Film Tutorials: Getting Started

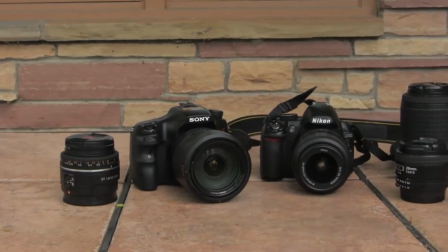The most important part to shoot in movies is choosing which camera to buy, so we recommend buying DSLRs over camcorders,
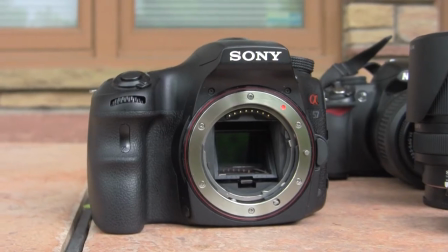basically because of the interchangeable lenses and the sensor sizes. On my camera, the Sony A57, you see that it has an APS-C type sensor,
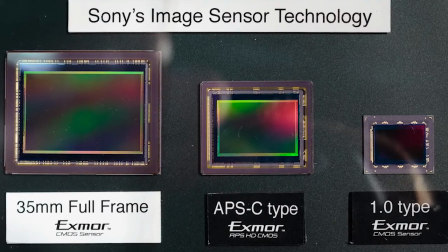basically the bigger the sensor the more light it lets in, it determines the framing of the shot, it's better for low light,
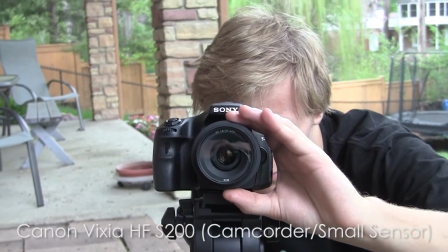and basically the bigger a sensor the better. So this is a quality test between the Canon Vixia, which is a camcorder, and my Sony A57.
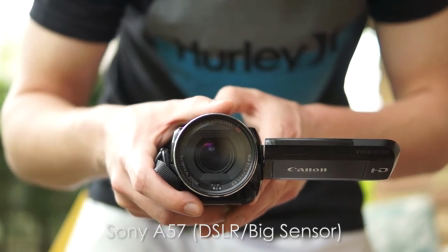As you can see in this shot, the Sony A57 does outperform the Canon Vixia by a large margin.
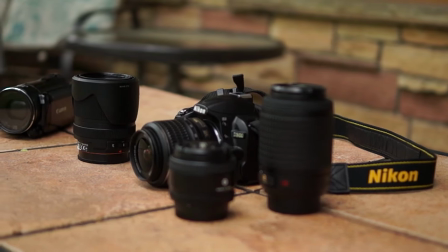Lenses are the most important component to DSLRs because they allow you to change things like aperture and f-stop through the different lenses that they make for each camera.
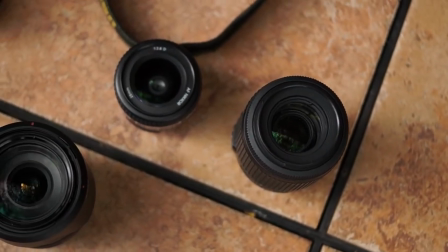We have a variety of lenses here, zoom lenses, prime lenses, just normal lenses that can be both zoom and wide.
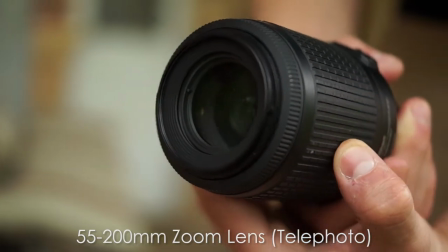versus on a camcorder you're stuck to the one stock lens they give you. Lenses allow you to manipulate the photo and be more creative with your filmmaking.
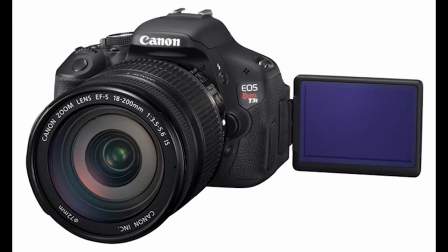Some DSLRs were recommended to the Sony A57, the Canon T3i, and the Nikon D3200. Alright, so first we're going to show you guys a really boring shot, and then we're going to show you how to make it good.
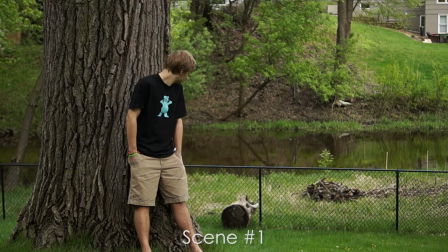So yeah, shot one is pretty boring just because it's just one shot, as we see Colin just standing there.
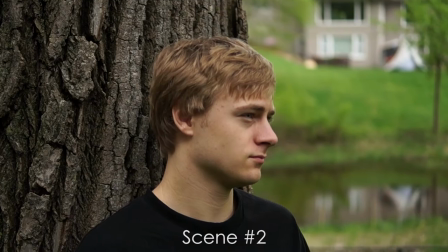but Shot 2 is better because of all the cuts and camera movement that keep the viewers eyes engaged in the action in the scene.
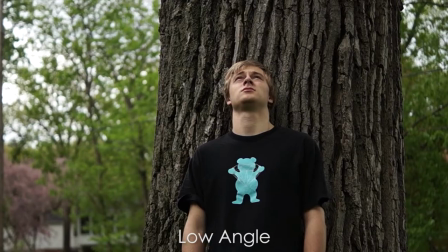It is also important to make use of low angle, high angle,
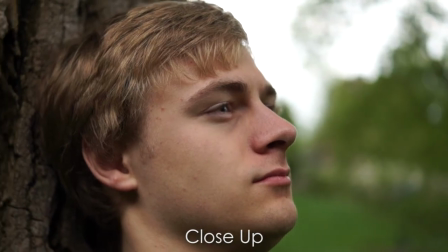close up, and long distance shots.
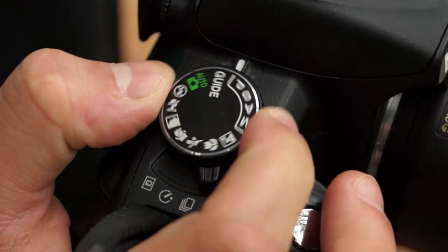Take the time to learn how to use your DSLR and make sure you are on manual focus, you are using the manual settings in your controls to manipulate aperture and shutter speed all at the same time,
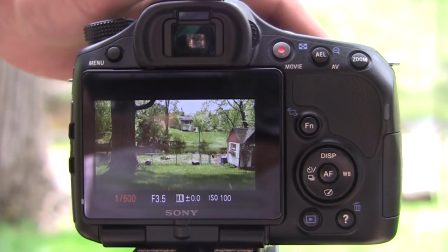as well as learning how to use ISO. These will control the brightness and darkness of the shot. Now we're going to talk about overexposed footage and how shooting in cloudy conditions is way better than shooting on a sunny day.
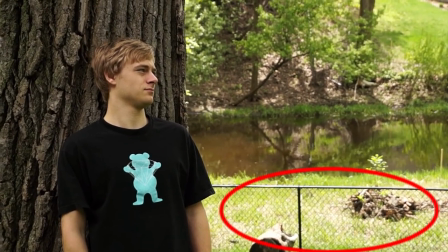Here's a shot of Cullen when it's sunny and you can see in the background that there's a lot of overexposed areas in the grass.
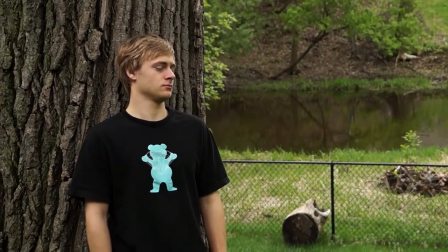Here's the same shot when it's cloudy and you can see that it gives the appearance of a higher dynamic range with no overexposed areas.
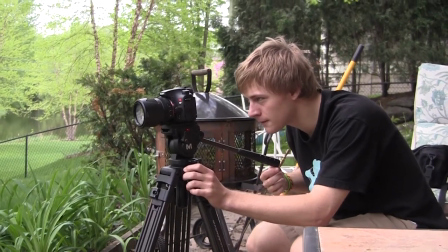Let's take a look at important camera equipment such as the use of tripods to make sure that you do not have shaky footage.
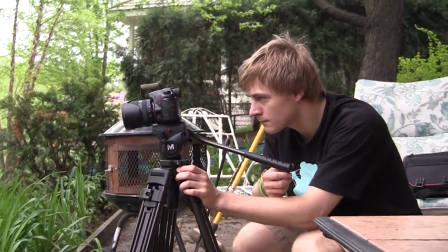Here we can see Colin doing a panning shot, and the final result is quite spectacular.
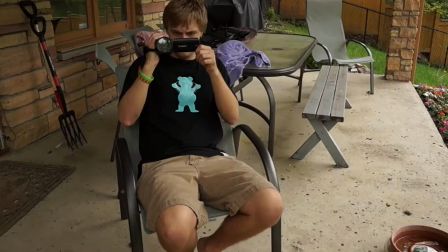No one likes shaky handheld footage like this. Looks crappy.
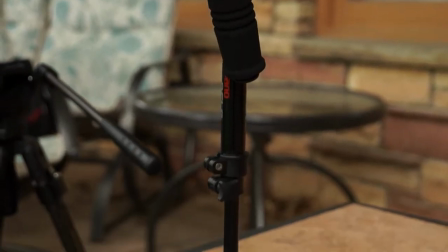So it is important that you use a video stapler such as the Flycam Nano DSLR,
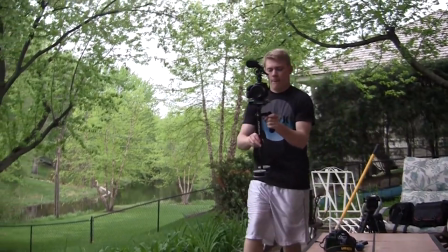which will balance out the weight of the camera and you will have silky smooth shots like so. One of the most important things to good video is good audio so make sure you get an external mic like we have.
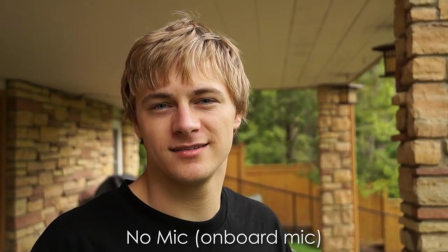Hi, how you doing?
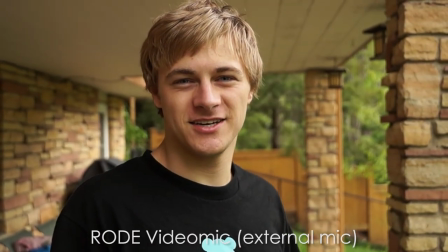Good? Hi, how you doing? Good?
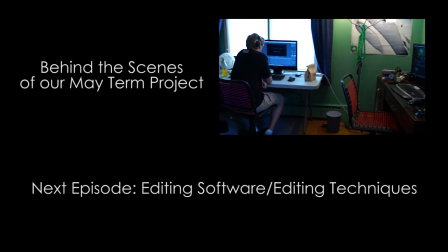Good.
So yeah, thanks for watching guys. More tutorials coming soon throughout the week.
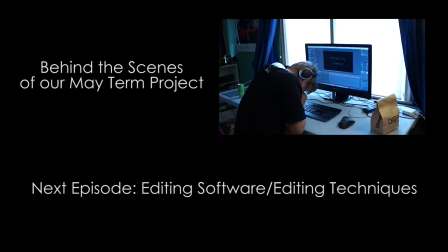Leave a comment below telling us what you want us to do what tutorials you want to
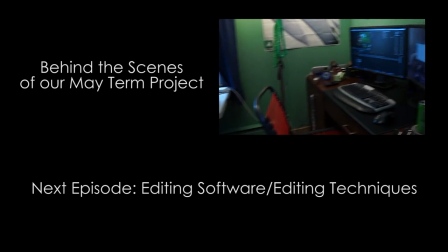see and we'll try to teach you to the best of our knowledge so yeah see you guys later